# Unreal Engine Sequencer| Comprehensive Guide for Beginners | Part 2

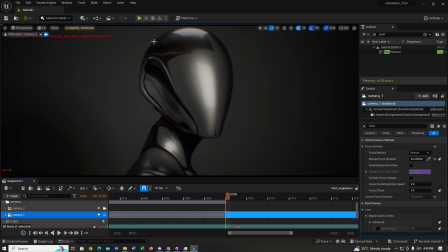37:20 If I switch back to the camera too, you can also see how the top light is, like, affecting the uh, top of your, like, head, and, like, the rim light is firing from downwards.
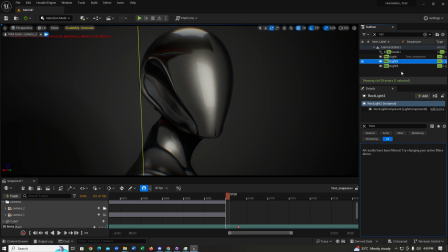37:34 I can actually disable and enable and disable these, so you can actually see what each light is doing. So if I disable this, you can see we lose this light from here on the bottom.
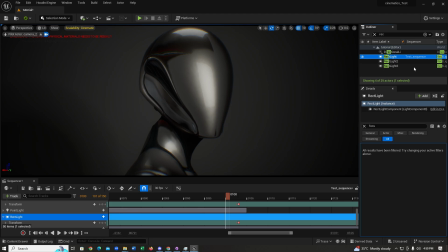37:48 So this light actually highlights the curvatures from downwards, and this is our fill light.
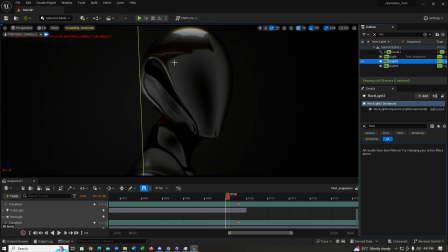37:55 This actually, if we disable this, you can see this, like, this light was filling the entire face and lighting up the entire face. If we disable this, this is not going to look like, too good. So
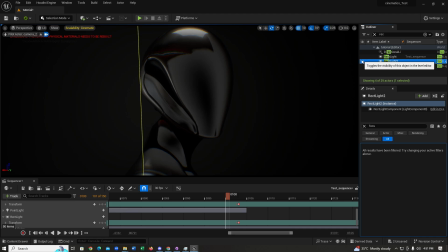based on your scenario, you can offer a fill light, but it's not necessary to always have a fill light, but, like,
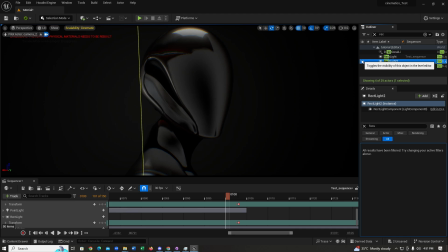38:27 in a studio, in a studio environment, you usually have a fill light.
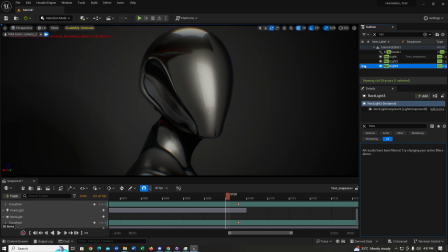38:33 So I'm going to have this enabled, and if I enable and disable this, you can see what the light from above is doing. So it's just like, adding just a little bit of contrast up top.
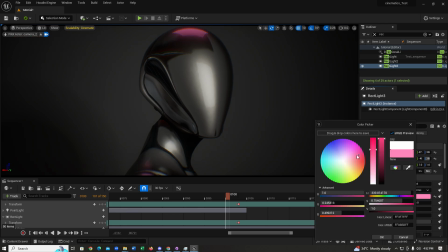38:51 So what I can actually do is I can change the color of this light
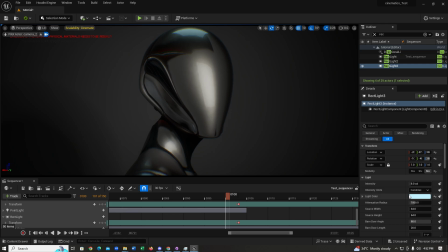38:59 just a little bit. So this, like, brings just a little bit contrast.
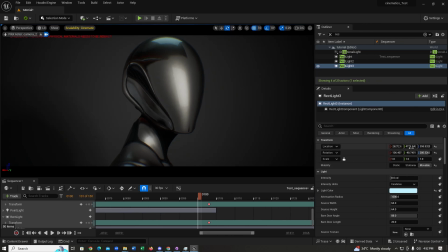39:09 What I can do is
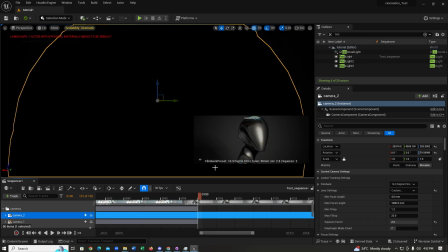39:13 I might just move this light just a little bit so it looks better.
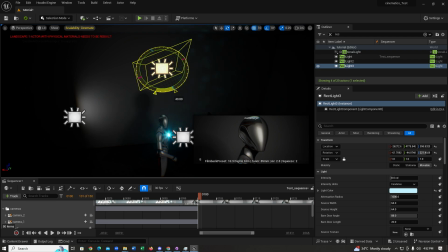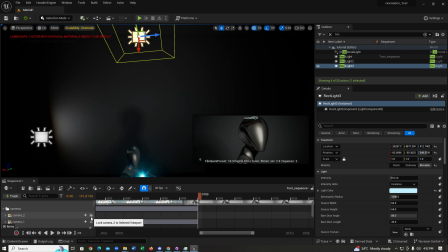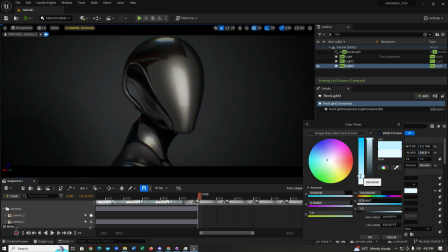39:34 Yeah, doesn't look too bad. Yeah.
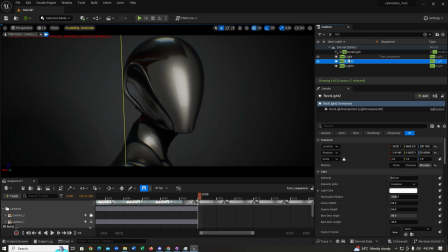39:39 And what you can also do is you can play with the rim light as well.
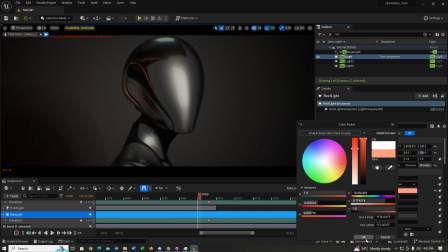39:46 So if you make it just a little bit warmer in here, so you can see, like, you get a lot of separation.
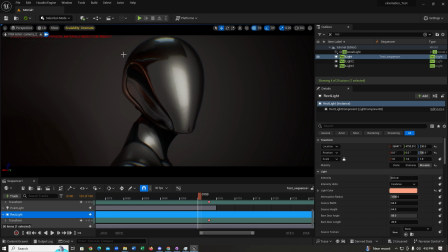39:54 Like, in this blue light and this red light, these are, like, these two like create a huge contrast. So you can see the difference here if I disable all the lights and if I enable all the lights, how much it affects the scene.
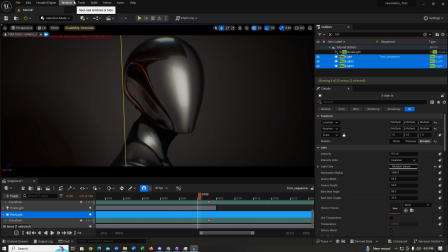40:12 So this is the usual approach that you go for if you want to actually light up a face in a studio environment. And you can also have a light that lights the background as well. I'm just going to quickly show you how you can do that.
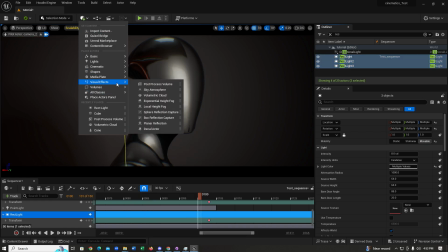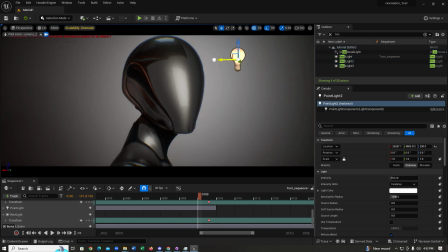40:36 So if I bring this point light and place it behind,
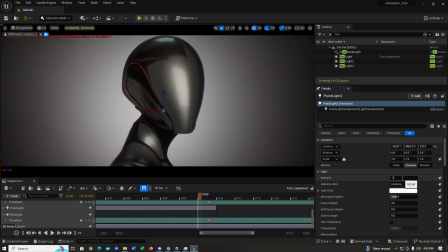40:44 I'm just going to dial down the intensity to maybe like 0.7.
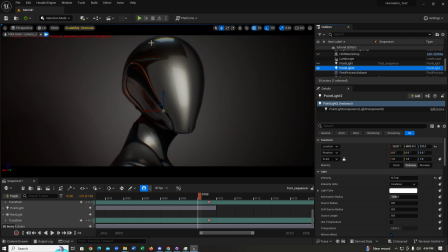40:53 Yeah, you can see
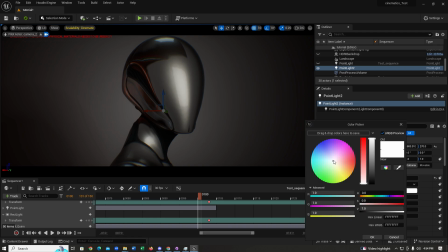40:57 how it's affecting the background. You can make it different color, just like this.
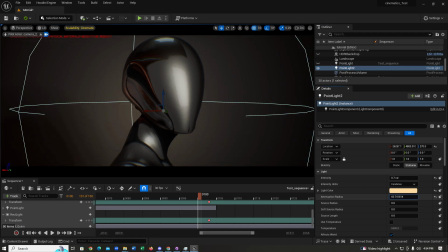41:08 Also, what you can do is you can reduce the attenuation radius so it does not affect a huge area.
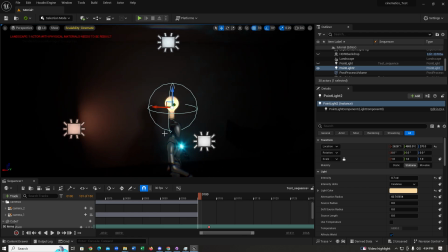41:19 I'm going to use this opportunity to actually show you what the attenuation radius does.
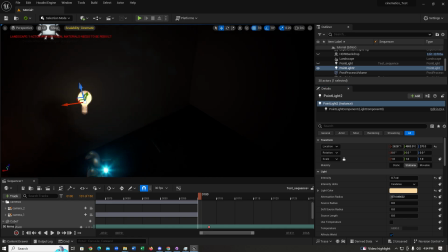41:24 You can see if I increase or decrease it, this is going to change the area the light is affecting.
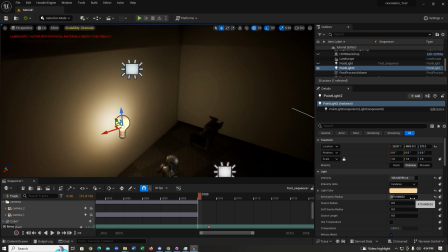41:31 I'm just going to increase the intensity for now so that you guys can see it better.
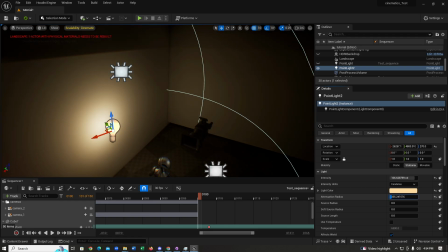41:38 So just like this. So this is like affecting the area more, and like, and if I decrease it, this affects uh this affects a very short area.
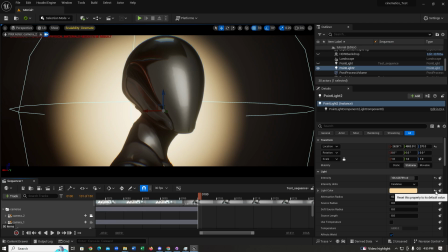41:49 So if I go back to my camera and change this to maybe like 0.7,
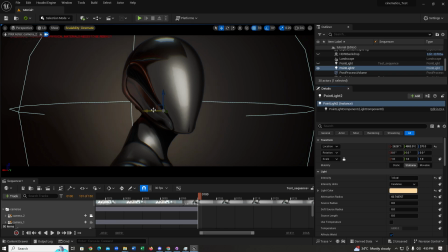41:59 maybe 1, I guess 1 doesn't look too bad. Search for it.
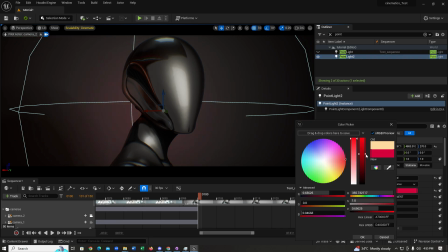42:10 So you can actually play with the colors, like you can find like what works best for your lighting condition. So I think I'm just going to stick with something orangish.
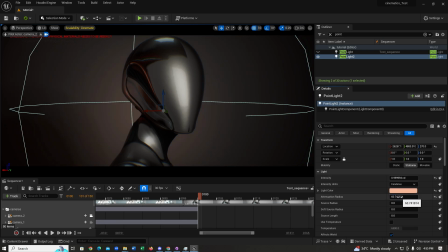42:33 Yeah, this works. All right, I'm just going to disable all the lights and see how much difference it makes. See, so this is without the background light. This is how it looks.
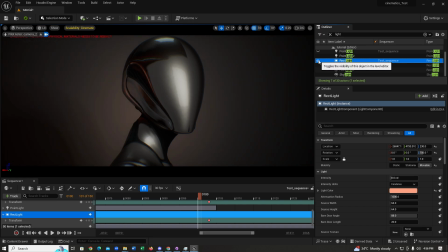42:54 And if I disable the rim light, this actually takes away the details from here.
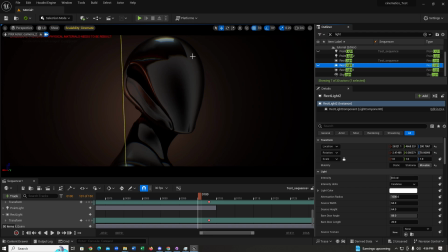43:03 And if I disable the fill light, you cannot see the face too well.
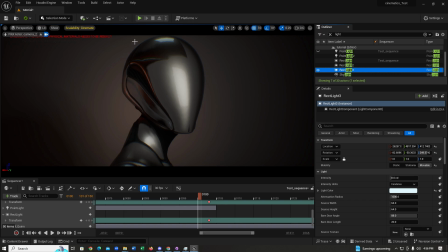43:07 And if I disable the light up top, you cannot see the contrast, like the structure of the face too well. So all of these lights have their own purposes, and you can actually like play with these lights
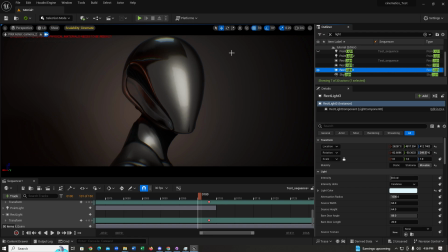43:27 to like however uh you want to make your scene look like. Okay. So what does it make difference when we move the lights? What do you mean?
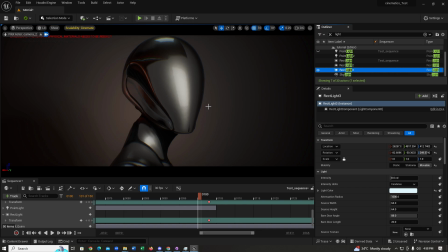43:45 If we move the lights on the background or others, does it make any difference, or how does it look Yeah, like? it's going to make a difference. If I move it closer, it's going to like affect the face more. If I, let's say, if I move this light, like
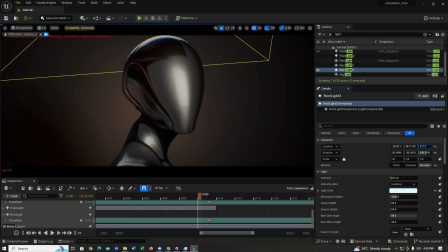44:04 you can see if I move this down, Yeah, there's more reflections also. I mean this looks better actually. If I move this down, yeah, this creates like this contrast here, you can see.
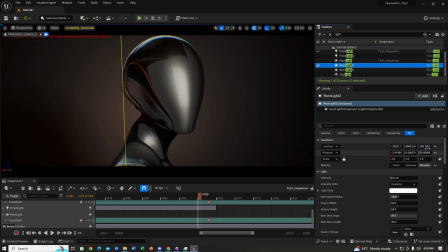44:21 I'm going to keep it at here. So you can actually like move your, you can actually move this light as well. As you can see, this is the fill light. You can move this and make it like a lot more moody from here. Yeah.
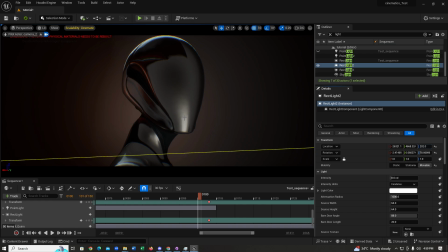44:40 But like if you move the fill light down like this is just going to act like a rim light. So you Oh. can like yeah, like Yeah. move this like this. But
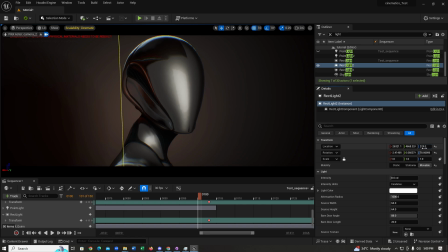44:57 you can see like one cool thing. If you move the slide downwards, it it kind of looks like this mannequin is like moving its head up and looking kind of down at you. Like this makes the effect like changes the like mood of the scene.
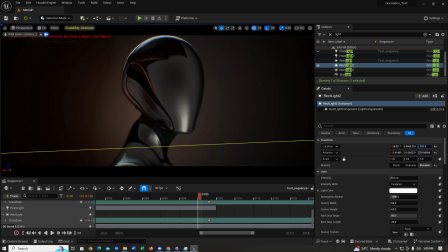45:17 Expression like. Yeah. So I mean this doesn't look like too bad if I put it here as well. So can you can also, yeah, you can also change this as well.